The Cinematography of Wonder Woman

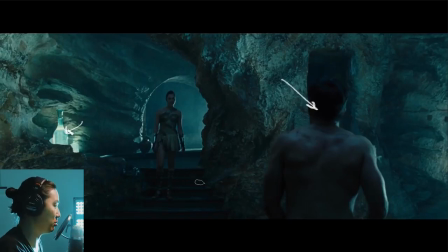Well, this is a really cool blocking here. This is what happens when you can build a set. If I could build this in 3D, this is how I would design it. We have him as the actual foreground, some medium foreground here with an arch, and then a deeper foreground back here with some hazy light coming back here that's edge lighting her. Very, very cinematic with a nice glowing practical as well.
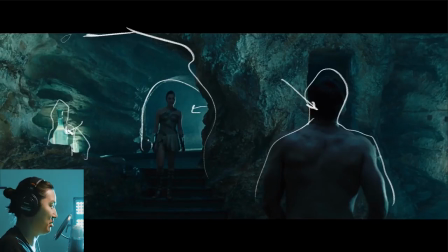This is like the caves of something. It's a cave where they're keeping him prisoner naked.
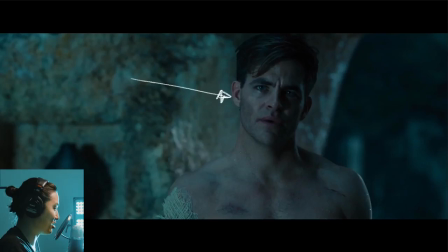Pretty cool going here. Again, everything just very blue. Somewhat subtle. The skin tones are somewhat preserved here, but the blue cave look as she starts to learn more about his world and what time is and whatnot. Little side light going on there as well. Does that match the direction? It does. So the key direction is preserved here.
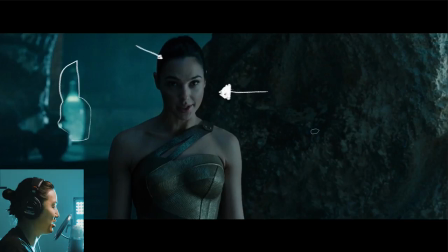This looks great out of focus. And again, I guess the blacks are fairly black, but overall this is just like the full blue treatment as far as the color correct going on.
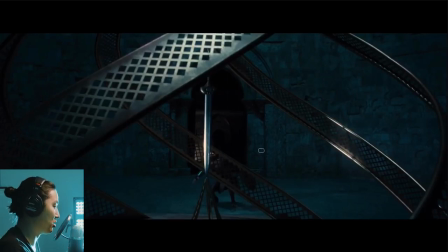Here's where she goes back to actually steal the sword, what she thinks is the god killer at the time.
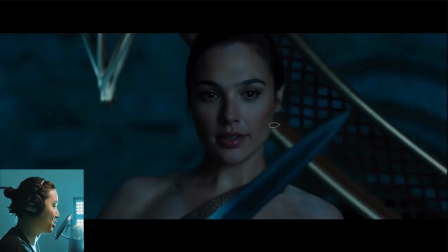Again, full blue, and a close-up of her, again, full blue. Just everything is blue.
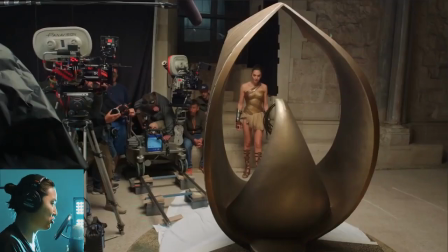And I keep bringing this up because of this. And this is what I found interesting after watching the BTS and comparing it to this. So we'll talk about some other things before we get to the color. But here's that same scene, presumably, where she's going to steal the whip. She's going to do all that stuff. I don't know if he's tired or he's sneezing. Don't know.
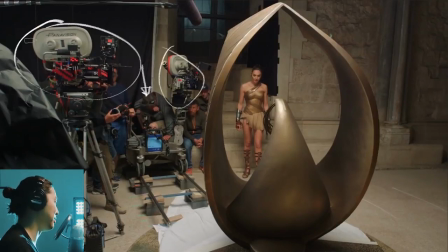I have to watch it again. Two cameras, lovely cameras. Love these mags. Awesome 50mm Primo. Probably a wider Primo. We have the Chapman Pee-wee and Anton Bauer Cineblock. The Pee-wee, I guess, the Super Pee-wee is so small that you could put the wheels on it sideways like this on the track.
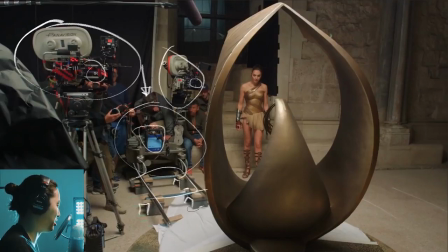Got some, those like Besto blocks. I forget what those are called. One of the big-ass 120 O'Connor heads. And the whole point that I kept calling this other scene super blue is that they clearly shot this whole thing with white light,
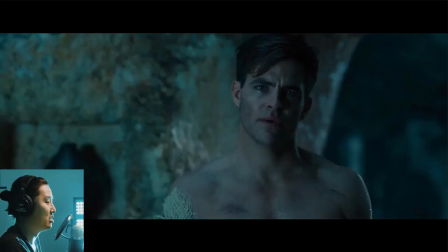and they added this incredibly Although that's not the same scene,
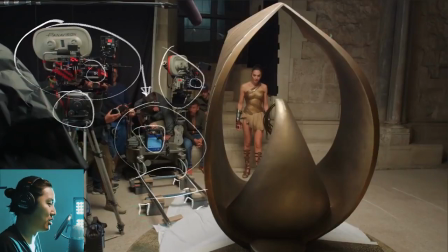it basically is this. They added all of that color in post. And I don't know why that, like, I bring that up and why that's interesting. I just feel like, I don't know. I feel like for certain scenes that you actually do light with blue, and it gives a certain look, but,
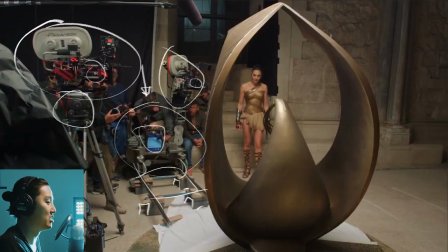you know, I guess clearly in these ones, they light it white, and then they add all of that color in post, which you have more control over it. I get it, but I don't know. I would have thought a scene that was this blue would have been done more in camera, but it doesn't seem like it was.
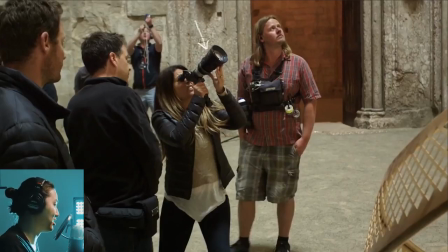Here's our director with a PL viewfinder. Primo zoom. Is that a primo zoom? I can't tell. And this person back here, I just noticed that you're doing something. Is he rigging? Points to whoever can figure out what that guy's doing in the background. This looks like, I don't know.
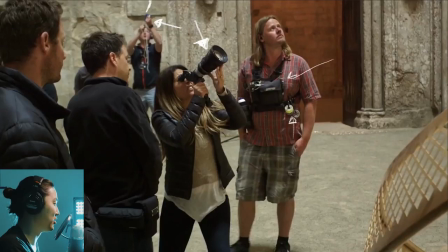I'm assuming you are a camera assistant because you have film cores. Maybe the first AC or maybe the first AC, you are responsible for this PL finder. This looks like the DP here. Oh, this is good. I have this exact same light meter pouch.
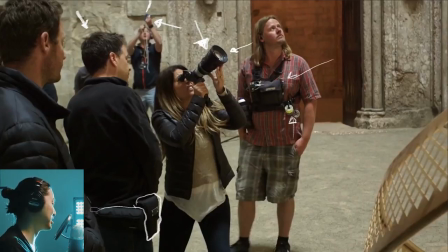I feel like a boss for having this. Is the Kaoru pouch, and this is the Sekonic, I'm guessing C700 with the sideways pouch. I have these same meters and pouches. That makes me cool. Anyway, moving on. We can see that this stuff is clearly lit with white light, but the color correction goes fully blue.
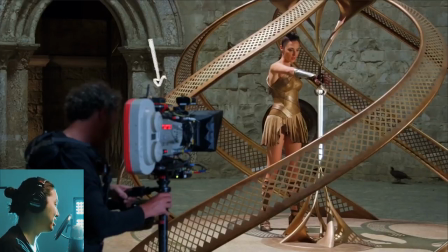I don't know why I keep bringing that up, but I thought that was interesting. Steadicam, super awesome, and here's her taking the Godkiller's sword.
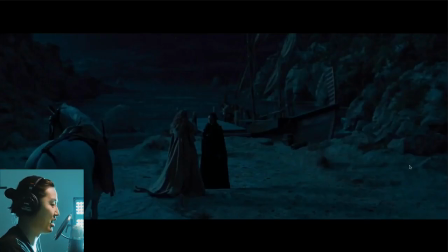And here we are to wrap out this scene here. We're back in full blue. My mouse is a little bit stuck. There we go. We're in full blue again. I'm assuming this scene is entirely green screen, which is fine. Completely fine. The color correct matches. And to make nighttime here, we have our what would be moonlight up here, kind of the same as Pirates of the Caribbean.
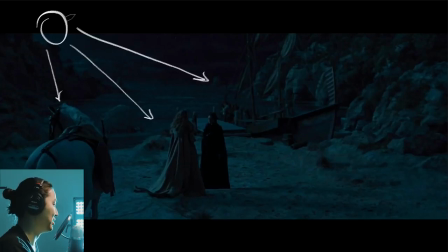And we just pretend like we have A7Ss at, 100,000 ISO, where the moonlight you could actually get an exposure from. But basically, if you use a relatively large soft source, kind of like with Pirates of the Caribbean again,
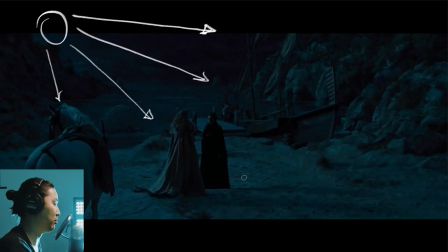as long as it's coming from one direction, it feels like moonlight, and we buy it, and we go full blue with the whites, and pretty much blue in the blacks as well here.
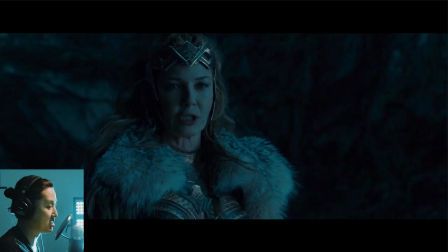So this goodbye scene, very emotional.